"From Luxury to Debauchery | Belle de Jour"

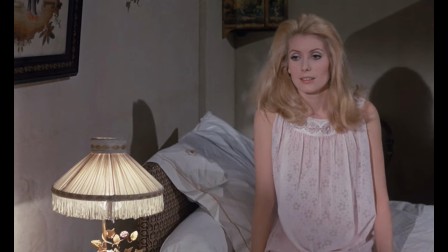(25:11)
After having met all of our strange clients, it seems Severine is in a good mood.
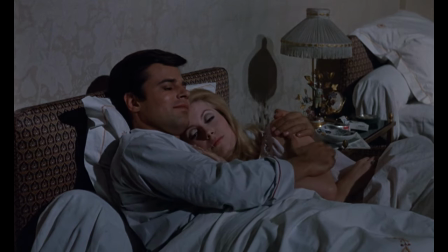(25:16)
She even sleeps in the same bed as her husband. A lot of ironic dialogue here.
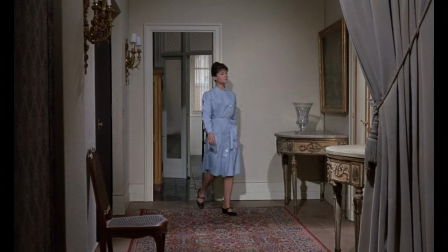(25:24)
Ah man buddy, you don't even know the half of it. Don't get too comfortable Severine, because Hussan is here to rain on your parade.
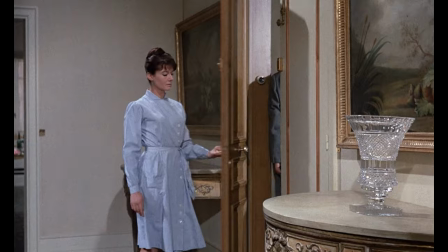(25:34)
He's come to visit her, but she feigns not being there. However, a fantasy between her and Hussan plays out.
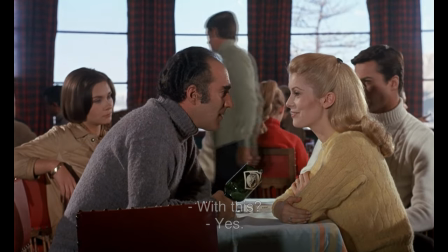(25:41)
Whether it be reality or fantasy, see, Pierre gets cucked every single time.
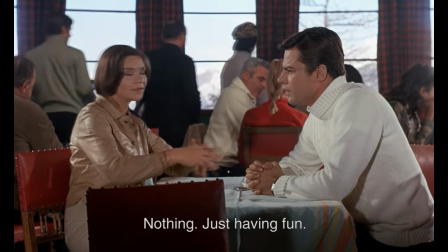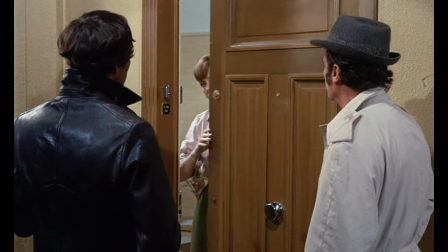(25:56)
Now we get to meet two new characters, the gangsters Hippolyte and Marcel.
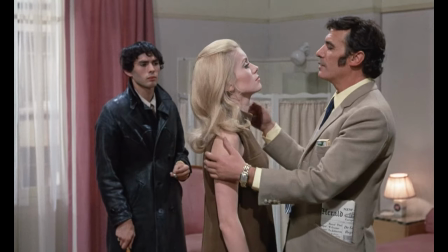(26:01)
Out of the two, Marcel is the most important. When the girls come to meet them, Marcel shows quite an interest in Severine.
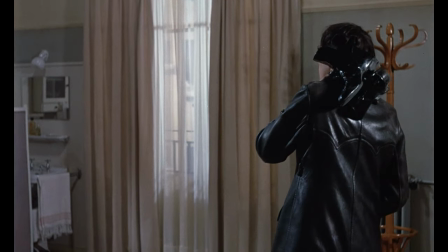(26:09)
Once again, clothes reveal the dynamic between characters. Severine elegant shoes contrasts Marcel's rugged boots.
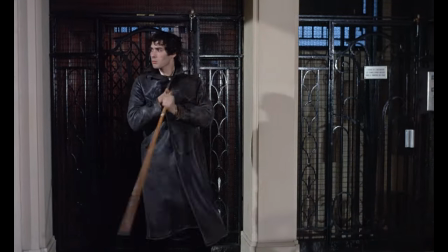(26:17)
One belongs to a life of luxury, and the other to poverty. There's an interesting scene between Hippolyte and the other girls.
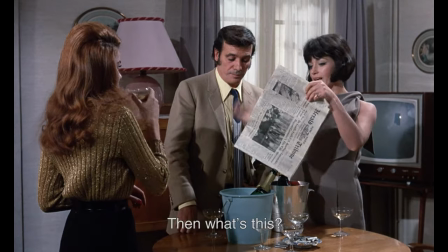(26:25)
One of the girls picks up his newspaper, and reads the headline.
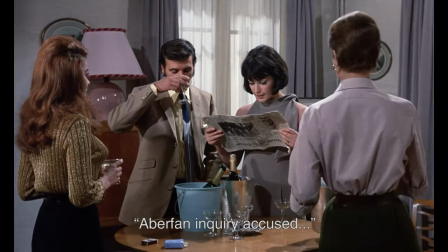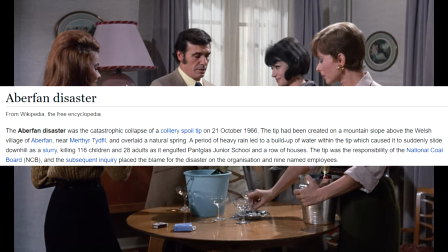(26:35)
This refers to the Aberfan disaster, which was a mining accident over in Wales during October of 1966.
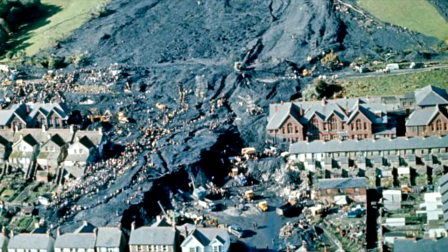(26:43)
The disaster claimed the lives of over a hundred people, most of whom were children.
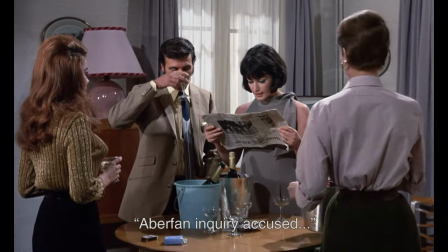(26:48)
The inclusion here is supposed to be a jab at the upper class and their first world problems.
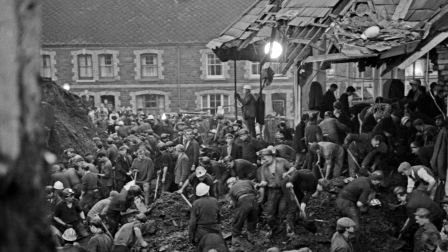(26:54)
While Sevadine is trying to hide her double life from those around her, there are real world disasters going on and they are simply brushed to decide.
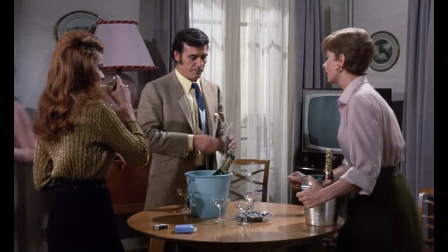(27:03)
Admittedly, it comes out of left field, but that's Bunuel for you. Out of all the clients, it's Marcel she gets along the best with.
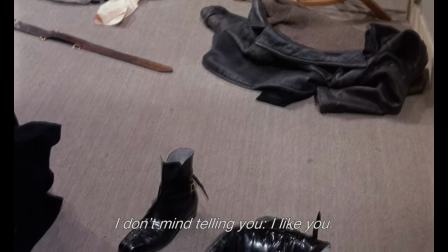(27:11)
She hopes to see him again, but runs into an issue. Pierre has taken them on a vacation.
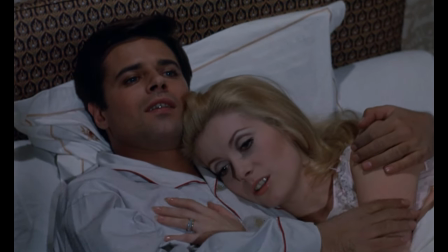(27:17)
Their happy relationship seems to have only lasted for a short time. He seems to have realized that something is going on.
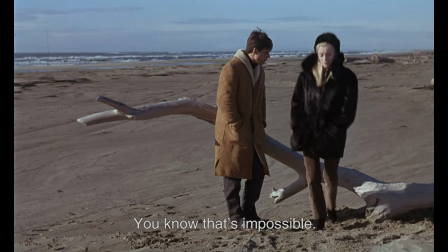(27:24)
Seventeen tells him that's not the case, and for the first time, we see her question her actions.
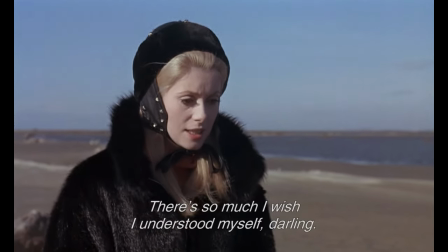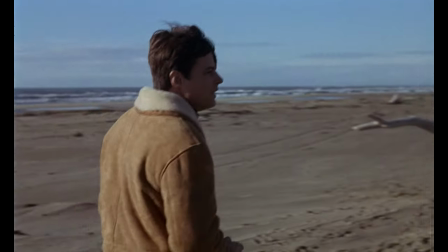(27:38)
The elements of the background help emphasize the emotions of the characters.
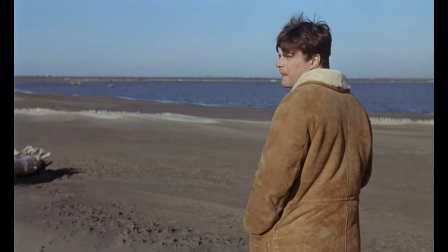(27:43)
The scene looks so grey and dead, just like their marriage, and the distance between them is even more evident.
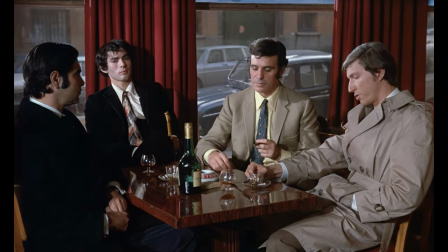(27:50)
We then see Marcel and Hippolyte discuss some gang activity. Honestly, this scene has no real impact on the plot, so we're gonna brush over it.
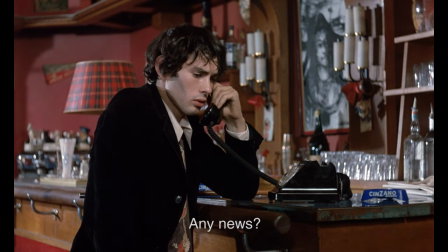(27:59)
Marcel decides to call the brothel again to check if Severine has returned. Upon meeting her again, he's angry she disappeared.
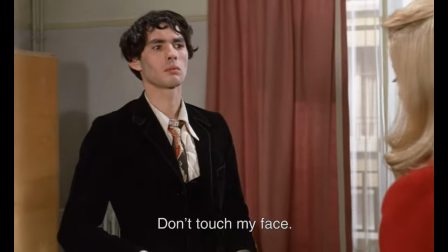(28:07)
He's about to hit her with a belt when she does something out of character. And that's reject humiliation.
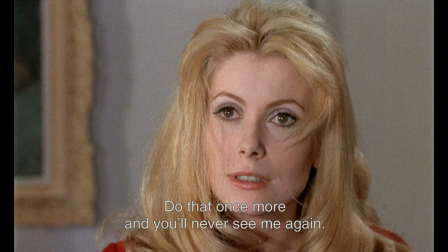(28:17)
One could say this is her starting to step away from her kink. But I think she's stepping further into it, taking control, just like the gynecologist.
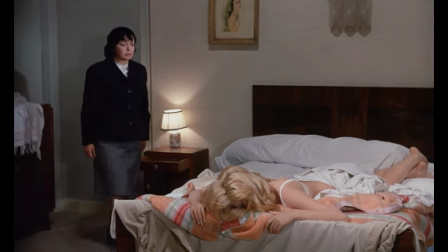(28:26)
While her fantasy involves force, she's never actually forced into sex.
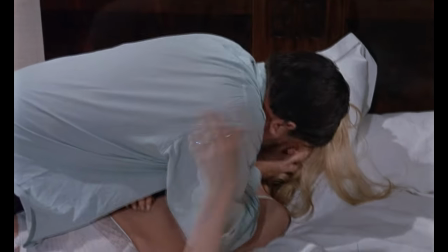(28:32)
In every instance, she's allowed herself to do this stuff, even if no one realizes.
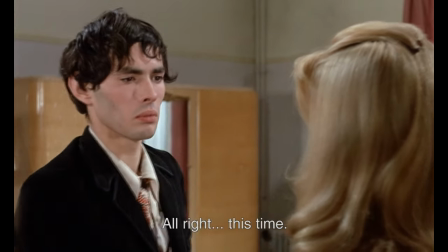(28:37)
When Marcel tries to take control, she stops him. It's a pretty interesting layer to the character.
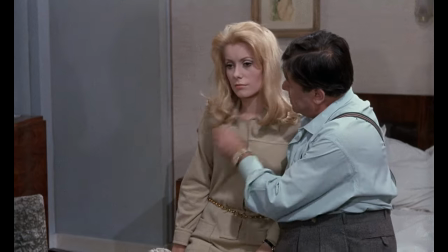(28:43)
She both is and isn't submissive. She likes having and not having control.
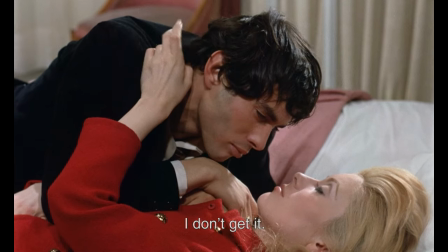(28:49)
If that sounds confusing to you, well, it also does to her. Once again, Severine seems to be at her happiest, until something bursts her bubble.
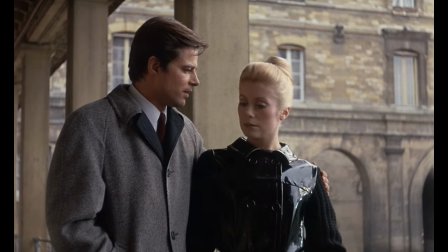(28:58)
Pierre asks her for a child, which is not something she seems to want.
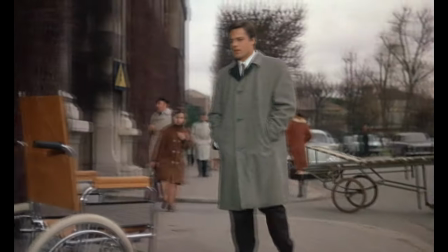(29:02)
On their walk back home, Pierre looks at a wheelchair, which will be important at the end of the film.
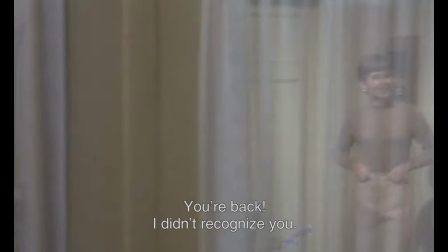(29:08)
The next client arrives, one who hasn't been here in a while.
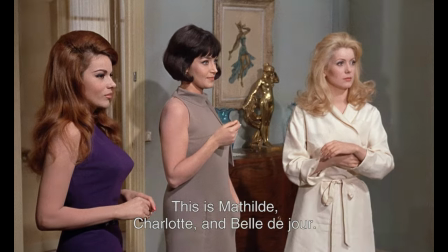(29:12)
The three girls enter to meet him, and it turns out to be the devil himself, Henry Hussan.